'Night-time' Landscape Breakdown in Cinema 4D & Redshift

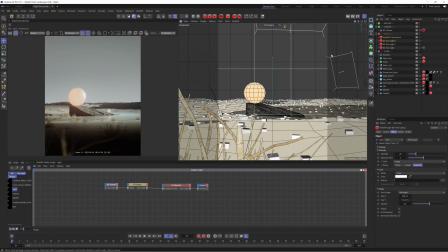Hi guys, Ross here. Welcome back to another video. I hope you're all having an amazing day wherever you are in the world. Today we're going to be doing a tutorial slash breakdown of this nighttime landscape I made a few weeks back. I think I used some interesting techniques in this render and I kind of just want to run you guys through it.
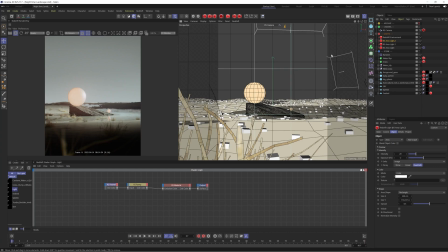So we're going to be going over how to make moody lighting, how to make the emissive material, as well as using some cool camera settings such as custom bokeh. So hopefully it'll be an interesting video. If you do enjoy it, you know what to do, hit that like button, leave a comment in the comment section down below and subscribe so you don't miss any future content. Okay, enough of me waffling, let's jump straight into the video.
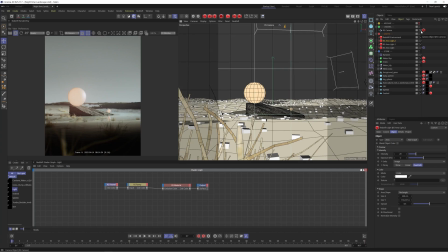So we're in Cinema 4D and I'm just gonna quickly run you guys through the setup for the scene just so you can kind of see how I've laid things out and scattered the grass across the scene.
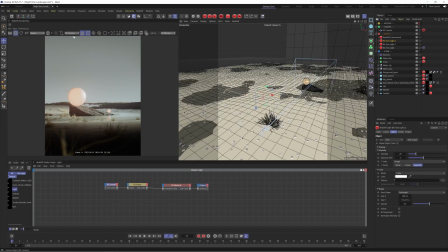So let's jump out of the render view. I'm just gonna disable bucket rendering for now.
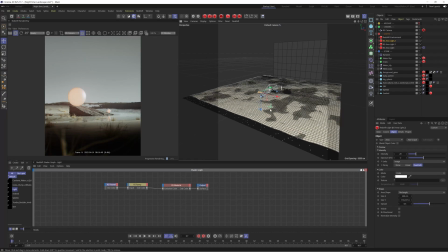And this is the general kind of setup. So we have this seabed here.
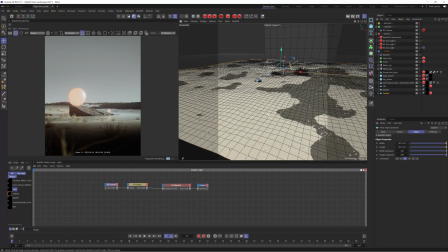And if you've watched my previous tutorials, you'll kind of know how I set this up. So essentially it's just a plane with a displacer and a noise running through this, which is essentially just kind of adding some variation to this floor.
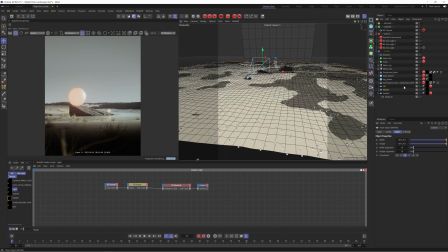I've then duplicated this without the displacer, and this is acting as our water. So you can see if I disable that, we just now kind of get our seabed without that. So that's just kind of helping to add some nice reflections in our render.
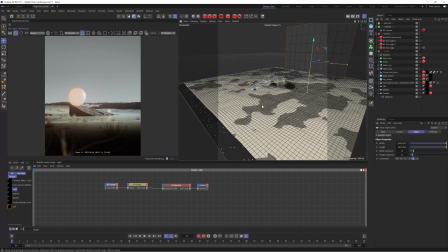We then have this sky object, which essentially is just a plane in the background with a ramp going from top to bottom.
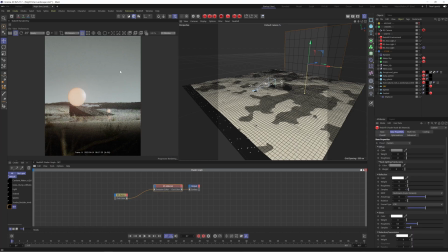So just this grayscale ramp here, which is just giving us a nice backdrop and contrasting with this nice orange light here.
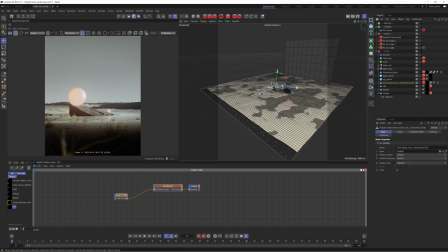And then we have some megascan assets.
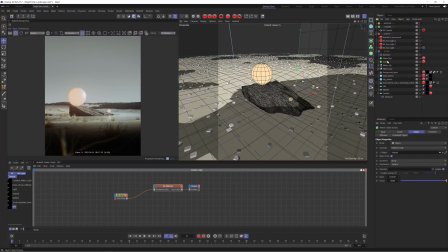So we have this rock, some grass, which I've just scattered with some matrices and a random effector just to kind of add some variation. I then also manually placed one of the grass assets in the foreground,
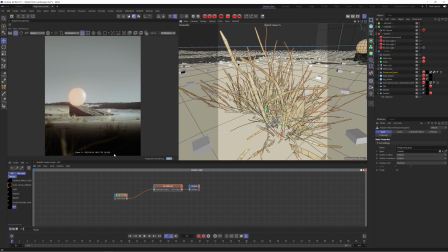which you can see has given us this nice kind of out of focus area here, which I think just helped to add a little bit more depth to the scene. So I kind of want to deep dive into some more aspects of this render, such as the lighting.
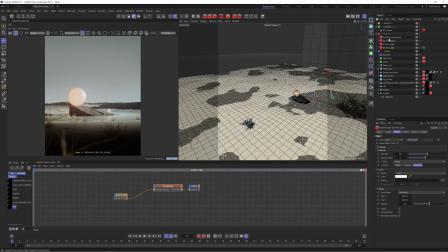So let's kind of run through that. So you can see I've also got this Redshift environment set up. Now I did just drop a video last week on how to create these. So if you want to know more about that in particular, I'll put a link somewhere on the screen and you can go check that out.
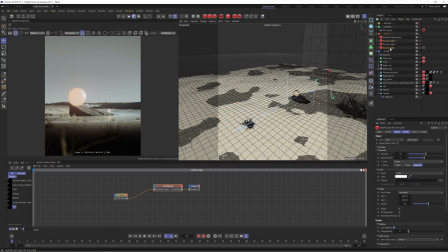So let's just disable that and let's go through these lights one by one. So we're going to start off with this key light in the middle, which is really helping to draw attention to the main subject of the piece, which is this rock here with the two lights on it.
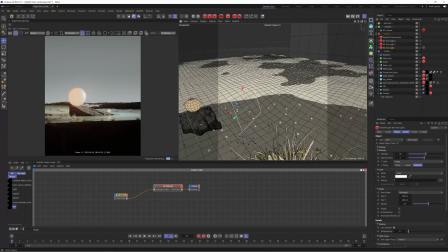And the way we've done that is just with an area light here, which you can see is kind of pointing towards the sphere.
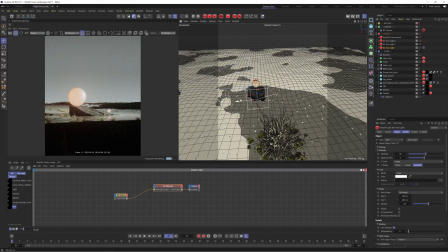And the way I've actually done that is quite a nice setup. I've used something called a target tag. And essentially with this, you can target your area towards a specific object. In this case, I've dropped in the big sphere into the target parameter, which means wherever I move this area light, it's always going to point towards that sphere.
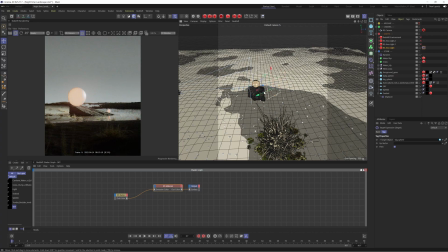So it's a really quick way to be able to kind of manage your lights without having to constantly rotate it. You can just have it pointing towards a particular area. And it doesn't have to be an object. You can actually create a null here. So if I just create one quickly and say I moved it over here,
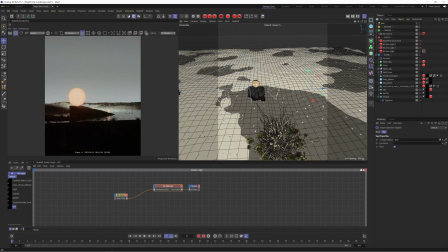I could then drag this into our target object and now it'll be pointing towards wherever that null is. And you could also move this around and kind of animate that target object as opposed to moving the light. So again, it's a really, really handy tool to kind of make your workflow a bit more efficient.
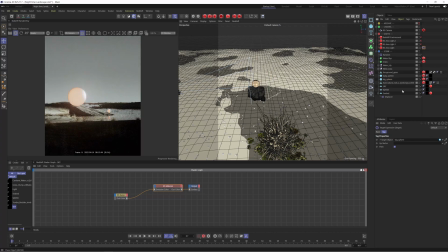So I'm going to drop that sphere back into the target object. Also, it'd probably be useful if I actually tell you how to get that. So if you just right click, go to your animation tags and target, and you can just find it that way. Or you can press Shift C, type in target, and we want to make sure we're getting the right one.
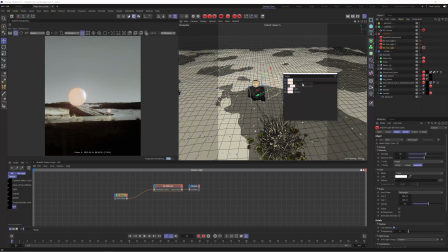So you want to click the one that says tag animation tags, and that will apply it to your current object.
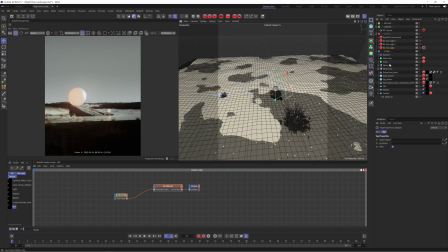Okay, so this is our current key light, and there's a few settings I played with this.
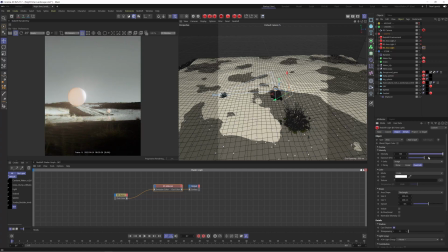So I dropped the intensity down because when it's at 100, you can see it looks a little bit blown out, especially when I've added this bloom effect, which I'll dive into a bit more in a minute. So I tend to always drop my area lights down because they are quite bright by default.
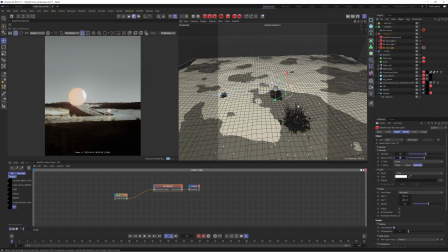So usually just drop the intensity down to 50 and then drop the exposure. But obviously that depends on your scene and the kind of look you're going for. In this case, these settings gave me quite a nice result. And I also reduced the spread down as well to 0.5, which is helping to really kind of keep the light just in this center part here.
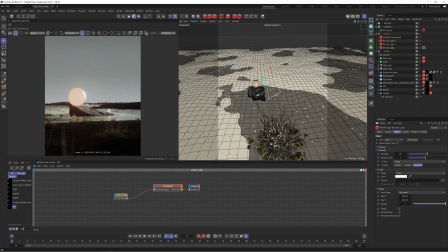You can see if I increase this to 1, it's going to make the light much softer and diffused, and it's not going to give us that kind of moody lighting that we want to go for. So I just dropped this down to 0.5, and obviously you could kind of drop this down as low as you want to really pinpoint that light, but I think 0.5 worked quite well in this situation.
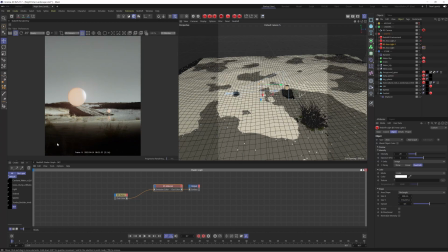So the next light is purely just lighting the foreground here, so it's just helping to bring a bit more depth into the image, and it's got a really nice fall off here so that we have this kind of darker area right at the front. and leading our eyes to the main subject in the middle. Again, this is kind of a similar technique.
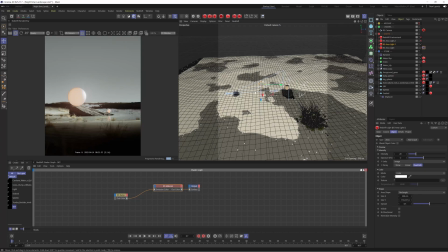We've reduced the spread down, reduced the intensity and the exposure, and this is just helping to give us a really nice fall off.
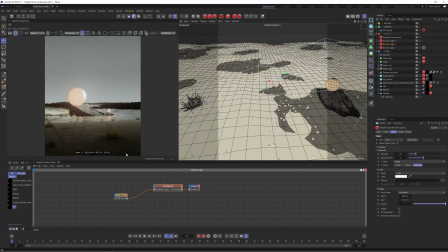You can see if I bump that spread up, again, it's going to be much softer and we're going to lose kind of that moody lighting and that contrast that we've created.
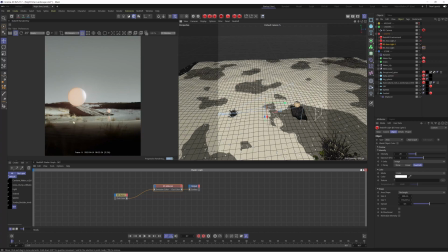I use this in quite a lot of my pieces to really kind of help to focus where my lights are shining, and that way you can create this really cool moody lighting. So there's one more light I added, and this is right in the foreground. You can see all this is doing is lighting up our grass, which we've put here out of focus.
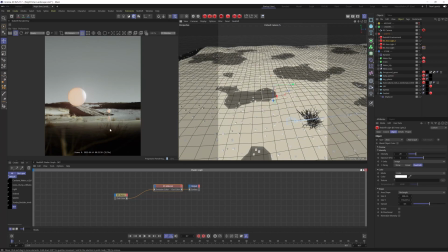And that was just to help draw a little bit more detail into the foreground. It kind of was getting lost without it.
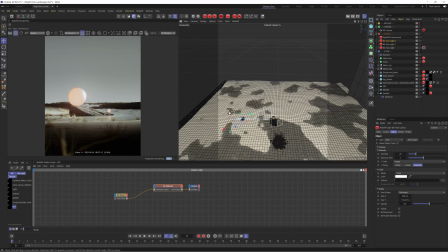So there's one thing we're missing from this scene, and that's just a little bit of fog to help create a bit more depth. So all we're going to do is enable our Redshift environment. And you can see that's just helped to create a little bit of fog in the background, just lighten up some of the shadows and add a little bit more atmosphere to our artwork.
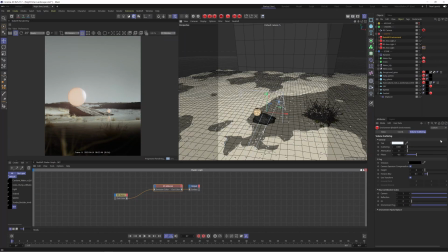Some of these values here I talk more about in the previous video, such as attenuation and phase. So I think that's everything in terms of kind of the lighting. I think I do just want to quickly go over the emissive material.
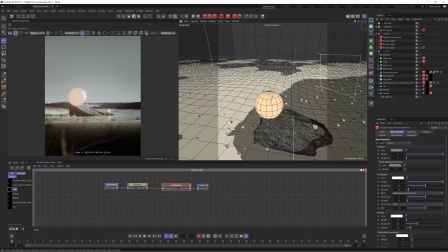It's quite a nice setup, so let's just dive into that. So all this is just a sphere, and then I've gone to create Redshift material and material. And we're going to use emission for this. So actually, we probably don't even need the diffuse and the reflection, but if I disable the reflection, you're going to see that we kind of lose some of the detail here.
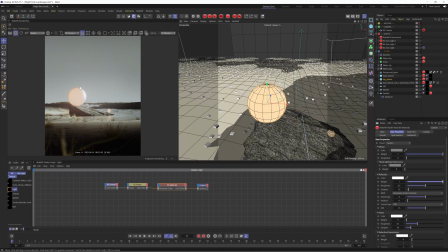And I just wanted to help dial in a little bit more detail, so I just added some reflection in there. And you can see how that's kind of just adding a little bit more detail. But the main power from this material is coming from the emission.
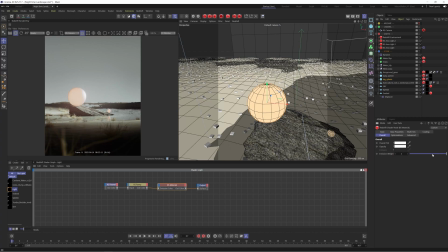So if we go to the overall tab, we have emission weight. And by default, it's going to be 0, which is just going to give us our diffuse material. But if we bump this up to 2, for example, you're going to see we now have this really nice kind of bright light.
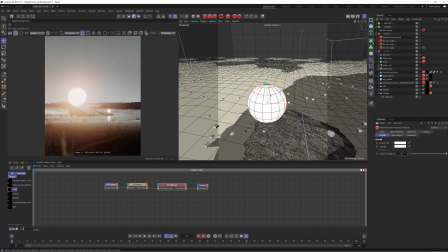And we could actually go even more. We could go up to something like 10, and then, you know, that looks probably a little bit more realistic. But in this case, I wanted to kind of give it quite a surreal feel. So I just toned it down to the point where it gave us a nice glow, but nothing too crazy.
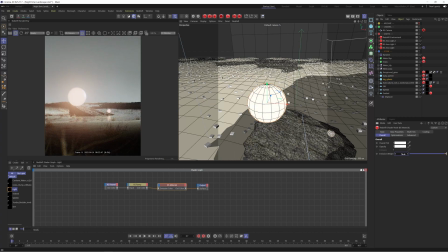But if you actually want to kind of treat it as a light, you probably want to go for something like 5 and then kind of work your way up from there. So we're going to leave that on 2, and there's a few things that I used here. So you're going to see that I can't actually dial in a color into the emission, and that's because I've used a ramp.
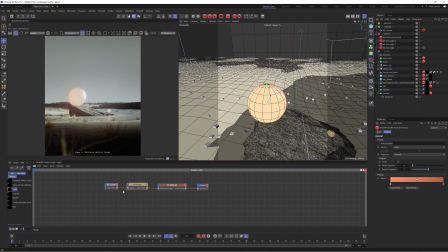So this ramp is controlling the color, but this is actually being driven by a Fresnel node. Now, if you haven't used this before, let me just output it to the surface. This is actually going to create a black and white map based on the angle you're looking at your object. So in this case, we're just looking at a sphere and we're looking at it front on.
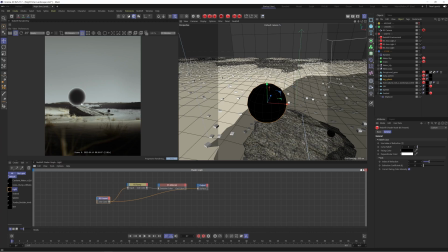So it's going to give us a really nice fall off from black to white, kind of from the center outwards. This can be really useful for more interesting objects. You can create some really cool masks. So we're taking that mask from the Fresnel and we're then going to plug it into this ramp. So I've remapped the colors to this kind of orange to darker orange.
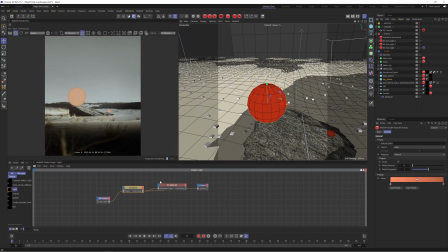And this is then driving the emission color.